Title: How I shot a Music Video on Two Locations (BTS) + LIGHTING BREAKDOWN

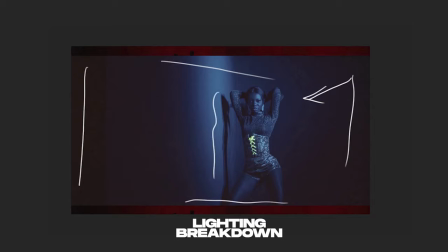941s
Alright so the light is still coming from this side that's why you notice the shadow over here and you know that anything that abstracts light actually causes or casts a shadow against whatever background there is so you should know where you're positioning your light and you should know that the opposite side of
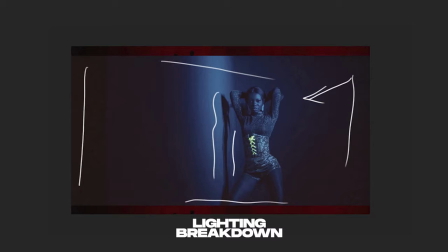959s
where the light is coming from is exactly where the shadow is also going to be so you have to be mindful of that but i really like this whole scene because of the shadow that was also moving or in motion with the model and it looked so right and you realize that light
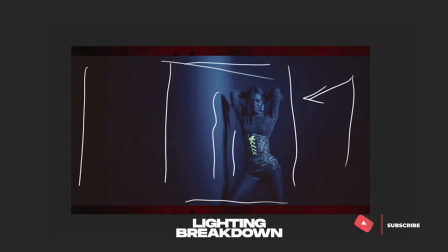975s
is actually concentrated in this space just the space and that's because the light was hitting a very small area and it wasn't a very large light source and so it didn't seep all the way to this side but it rather centered its concentration in this area and it looks so right so it
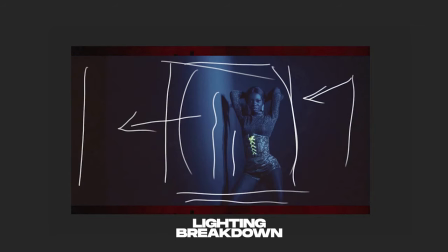994s
does very similar to the show that we previously spoke about just that the field of view or the focal length is a little bit more wider.
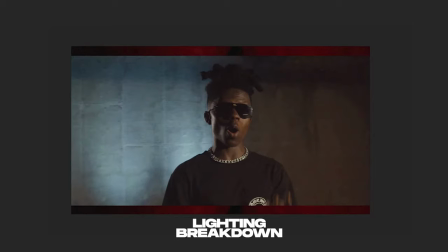1003s
Then on to the next frame is of the artist of the music video or the main artist for the music video and over here what we see immediately is a bright area over here which looks cool all
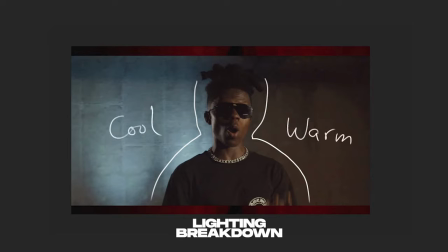1020s
right and a warm area and that's because the light that was coming from here that's been the key light is actually warm in tone and the light coming from here which is normally my SL60W which I normally
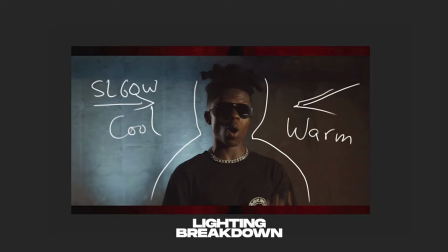1037s
use as my key light was rather used as a rim to cast some lights over here the side of his head and it created a very nice separation of him from the background even though the background looks very pure and bright right
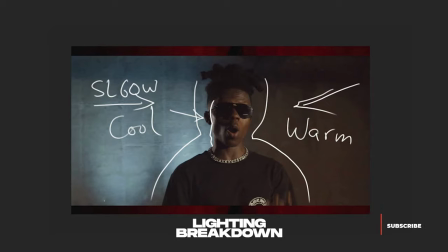1054s
and the background had some lights coming from below and hitting the wall itself and that was down below as I explained in the in the shots of the behind the scenes earlier and so that's simply how I led the shot this
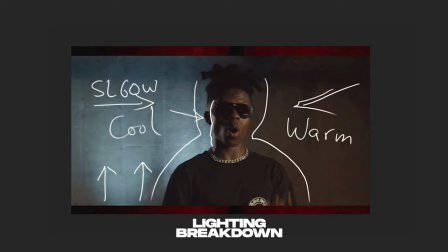1068s
shot was actually led by three lights one coming from here alright that's one the other coming from here to hit the side of his head that's number two and the third is from below hitting the background alright.
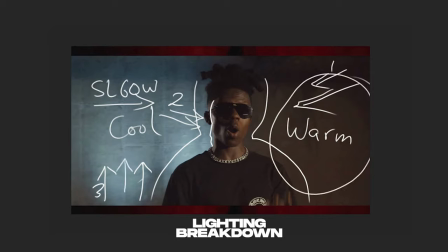1085s
This area looks warm and that's because of the light that's coming from here. Has a key light hitting this side of his face and it's soft enough to disperse all the way over here and it's not seeping all the way across to this side because of the lights that's coming from below alright which is blue and it's
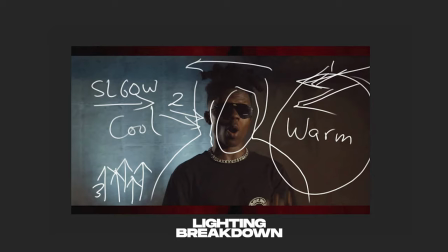1104s
overpowering the intensity that it has over here Okay, and that's about that for this particular shot.